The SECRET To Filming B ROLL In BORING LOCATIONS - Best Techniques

you guys are anything like me, we forever are trying to find the best locations possible for our videos. Having a better location means that our shots are going to end up looking better, looking more cinematic and looking more professional. So it is a no-brainer that we want our setting and our scene, our location, to look as awesome as possible. But what happens when we just don't have that option? Maybe we don't have any cool locations that we have at our disposal and we have to end up shooting our videos at a very boring location. What can we do to make the most out of that location and still make it end up looking really cinematic and professional? Personally, I am from Cape Town and I am super spoiled for locations. There's beautiful scenes all over the place. But let's take this parking lot, for example,
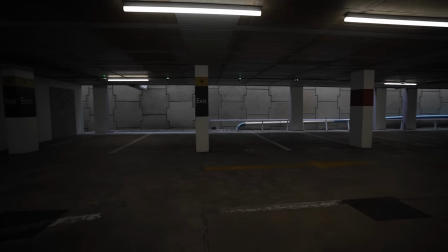64s
because I feel like everyone in almost any city has some sort of parking lot that you guys could use to shoot a video.
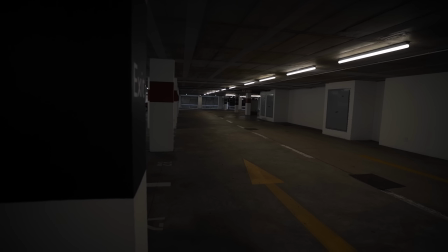71s
It's pretty ugly, it's mediocre at best, but by applying these tricks and techniques, we can make the most of this parking lot and actually end up with some pretty cool looking shots. I think one of the first things that I like to look out for when I'm trying to create interest in my boring location
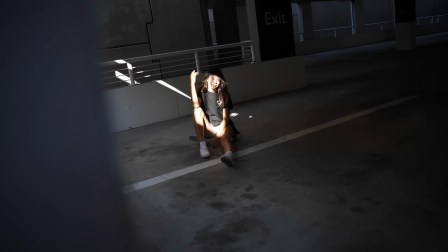87s
is different types of lighting and different pockets of light within that location. So you can see in some of these shots for inside the parking lot, there's obviously going to be those overhead lights that are going to be not that appealing.
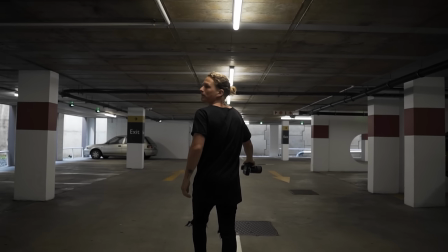99s
They can sometimes look quite cool. But what you want to look out for is some interesting pockets of light,
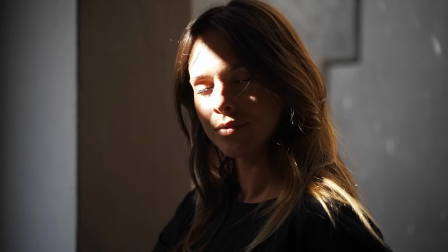105s
maybe some sunbeams coming in from outside, making some interesting contrasting lights with those shadows.
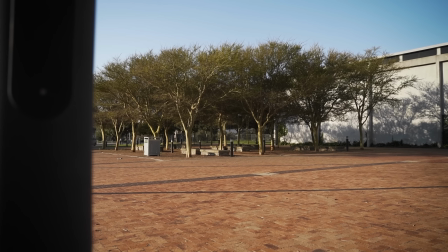112s
You can see in the second very average location that we were shooting at, we went there at a little bit later in the day,
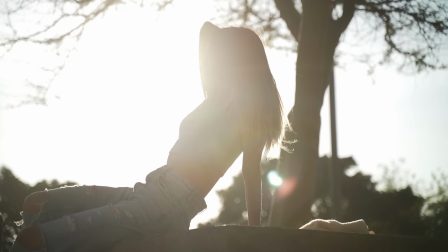119s
so we had a lower sun and it was creating some nice golden light coming into our scene.
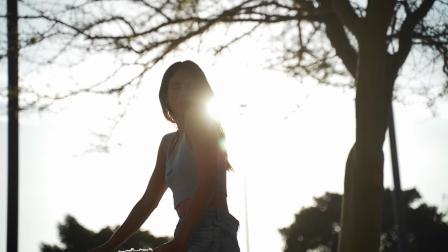124s
And then by shooting into that light and getting some nice backlit scenes with our subject being Hannah in those shots, it creates a little bit more interest, and all of a sudden our average location is starting to look a little bit more interesting.
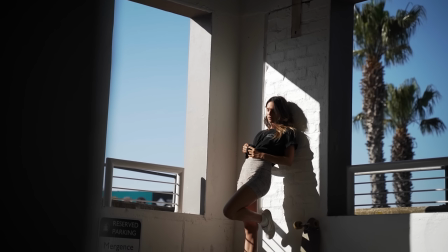138s
So whenever you can, the first thing you guys should be doing is just looking for light, where your light is shining, what it's doing in the different parts of that location,
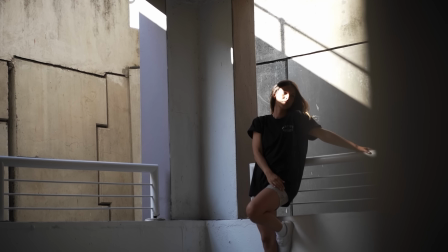146s
and how you can use it to your advantage to bring that location to life and create interest in that very average place. The next thing is going to be using angles and just tilting your camera in different ways to introduce a whole new aspect of interest into those otherwise boring shots. So you got to think about when you're standing in your boring location and you're looking at it at eye level, that is of course going to be boring. That's even a way of making a quite interesting location have a boring shot. So we see that all day from eye level and it's nothing really new or interesting to our eyes.
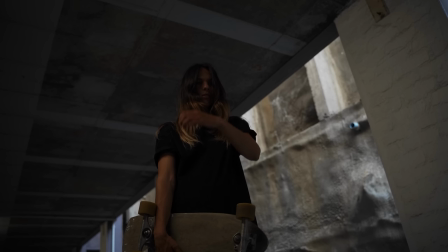182s
So what you can do is by all of a sudden getting really low and looking up,
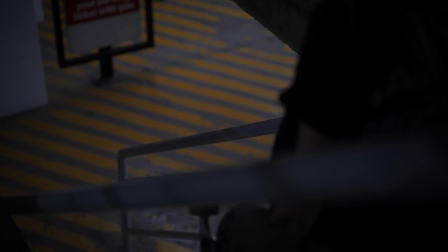186s
or vice versa and going really high and looking down onto your scene or your subject,
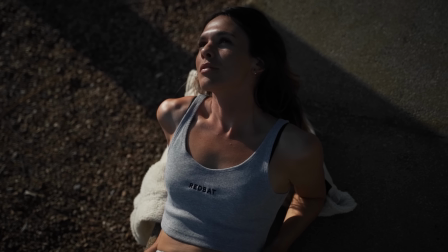192s
it all of a sudden creates interest and you can come up with some nice interesting ideas.
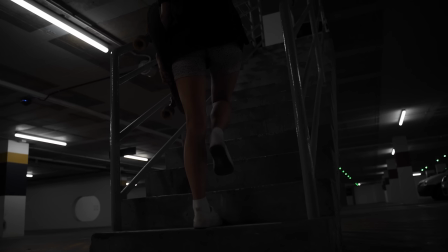196s
You can see with these ones where Hannah was going up and down these stairs, we could look up at it and look down at it. Another thing to look out for is not only changing your angle of your shots,
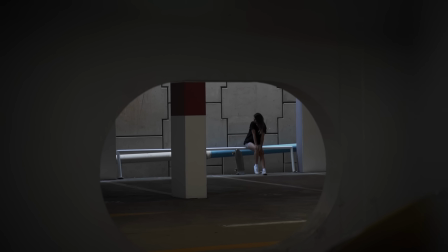206s
but to look through other interesting things and create some framing of your subject or whatever that scene might be.
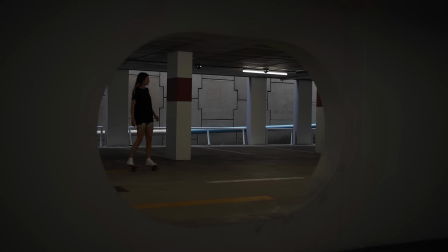213s
So you can see we had these nice holes and we could look through them and create some interest. It creates depth in our shots and makes them end up looking much better. Something important to note when you guys are shooting in these boring locations is it's as important to exclude certain things out of your shots than it is to look out for the interesting things to include in your shots.
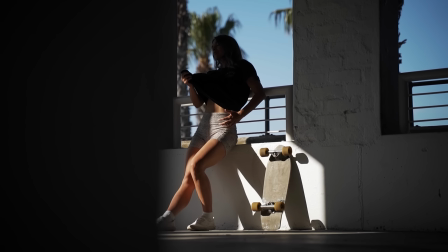234s
So by introducing some sort of framing or foreground and shooting through things,
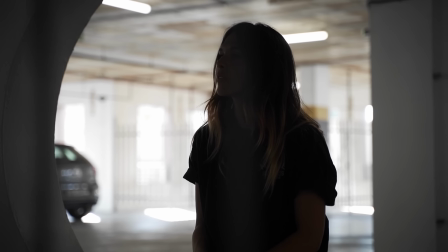239s
it's a way of controlling what's been seen by the viewer, what's going to be in that shot, and not just including everything into it. Using some other composition tricks that you guys might know already and introducing them now might really help bring that shot to life.
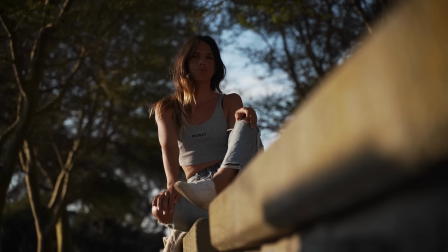254s
Things like using leading lines to draw the attention of the viewer to the subject or wherever you want them to be looking on that screen.